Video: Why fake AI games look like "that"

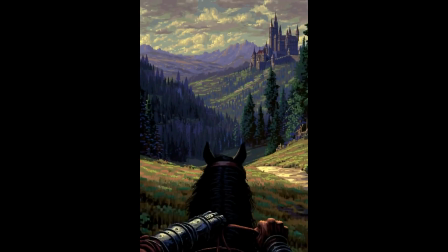And so it's essentially extrapolated the camera logic of film onto a 90s PC game aesthetic. And it seems like reading through all these comments, I'm the first one to have figured that out. I put together a really, really crappy Unity demo.
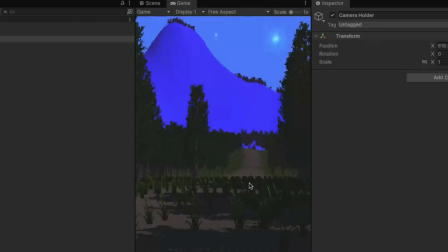And I'm going to use it to show you what I mean. So I put together a very short demo in Unity. It only took me about an hour to put this together. But you can sort of see what I did. I built a terrain. I added a bunch of tree models. I put some filters on top. And then I have this giant mountain in the background.
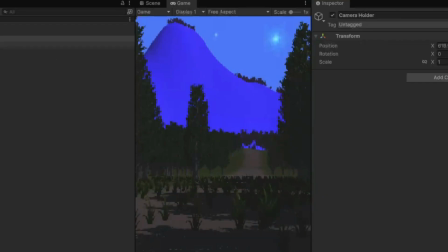What we're going to do is I'm going to demonstrate what the typical camera settings look like.
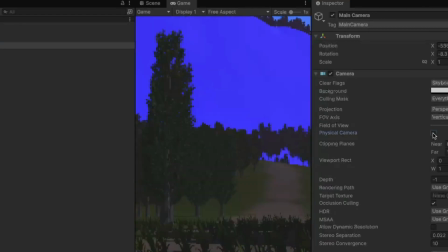And what the atypical camera settings look like. So, one thing that we're going to do is we're going to turn this down, and I'm going to turn the field of view way up.
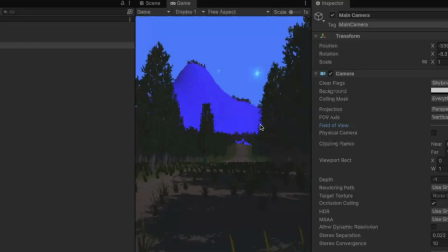So you'll notice most video games tend to have an environment that looks kind of like this, and the reason is obvious. You're able to see these trees on the side, you're able to see your full walkway, you're able to see the mountain off there in the distance.
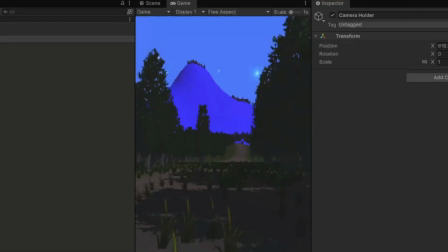And then I'll take the camera holder and I'll move a little bit. You'll notice that it doesn't look super realistic, but you know what, that's not what's important. what's important is that we're able to see everything on the screen make decisions appropriately
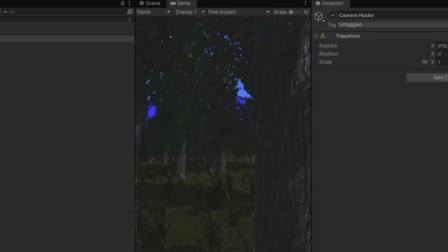as a quick aside you'll notice i don't need a billboard for a lot of these trees these are actually full 3d models and i just uh i put a bunch of shaders on top and i've got the lighting set up in a certain way so that it's not directly
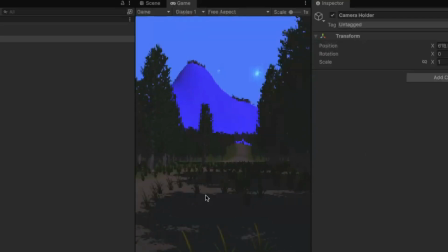obvious but yeah there's aside from the grass no billboarding going off in this at all.
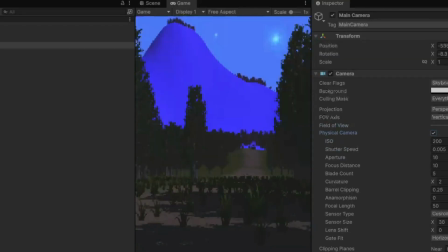There we go.
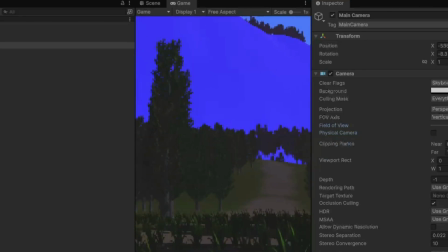Go away. Turn this way down. The mountain is substantially larger. Even when I turn it up kind of like this, I can move the camera holder.
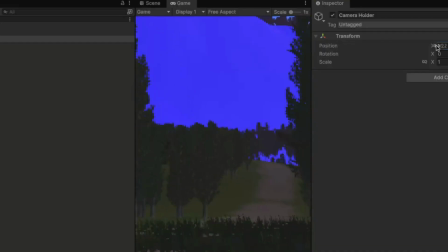And you'll notice that the mountain doesn't seem to move as much as it did earlier.
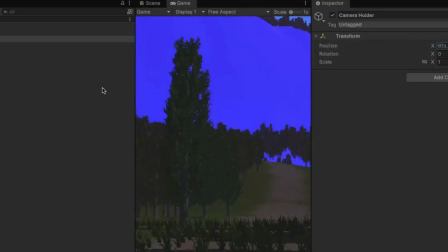It's kind of crazy. I'm going to look up a little bit. It kind of gives you a sense of scale.
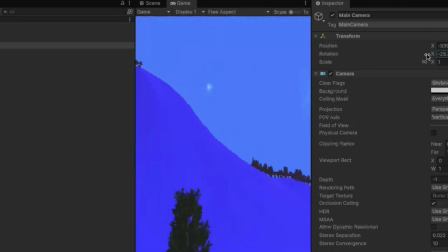That's exactly what I was saying earlier. If you want things to look and feel bigger despite changing the distance,
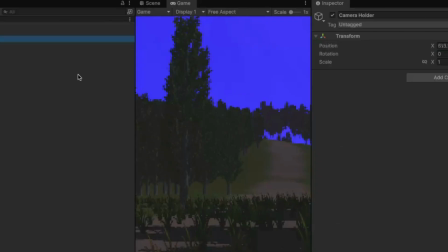camera focal settings are absolutely everything. Let's rotate the camera a little bit. You can kind of look around.
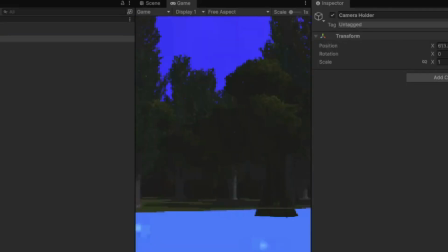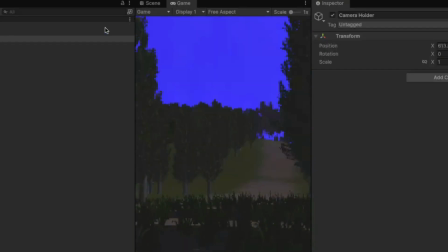It's kind of... That's interesting.
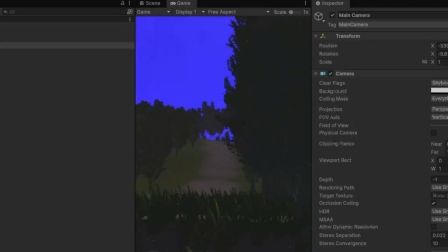There we go.
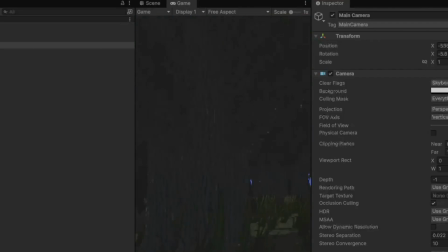So I can still look around at a 3D environment. I really wish I had something in front to kind of show you.
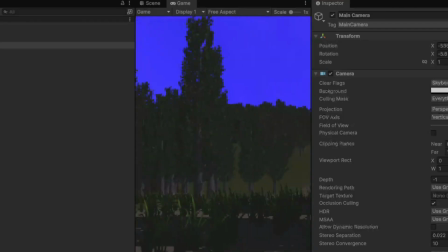By the way, if you notice, that's not the sky, that's the mountain.
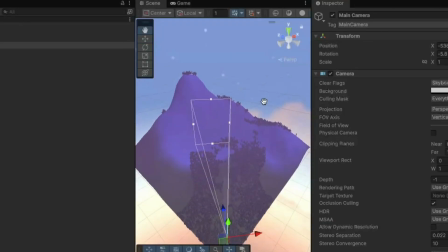But in order to get a character going on a setting like this,
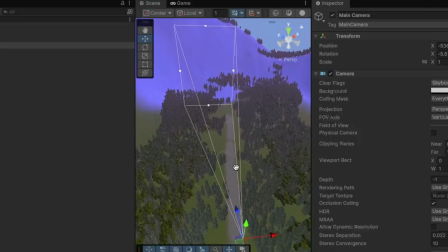my camera is actually significantly farther back than it looks, simply because of the way that the focal lengths work. So, I mean, essentially, you could get something working like the demo in the video if you just wrote a script that hid everything in between your
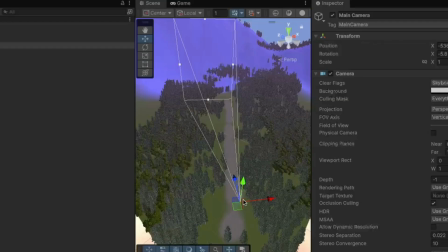camera and your player. and you pulled the camera way way way way back and then you set up the focal length so that everything far away looked
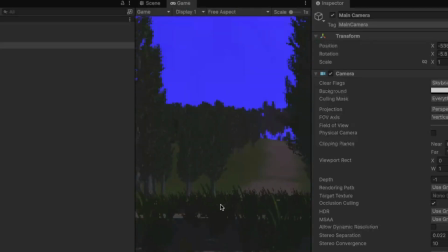absolutely humongous but uh yeah that's just my two cents anyway this situation bothered me enough that i wanted to make an entire video about it if you like what you've seen i swear i am alive and i continue to make videos from time to time i actually have something of an announcement to make soon uh so y'all might want to stay tuned in for that. But with that said, hope you all have a great day. Peace.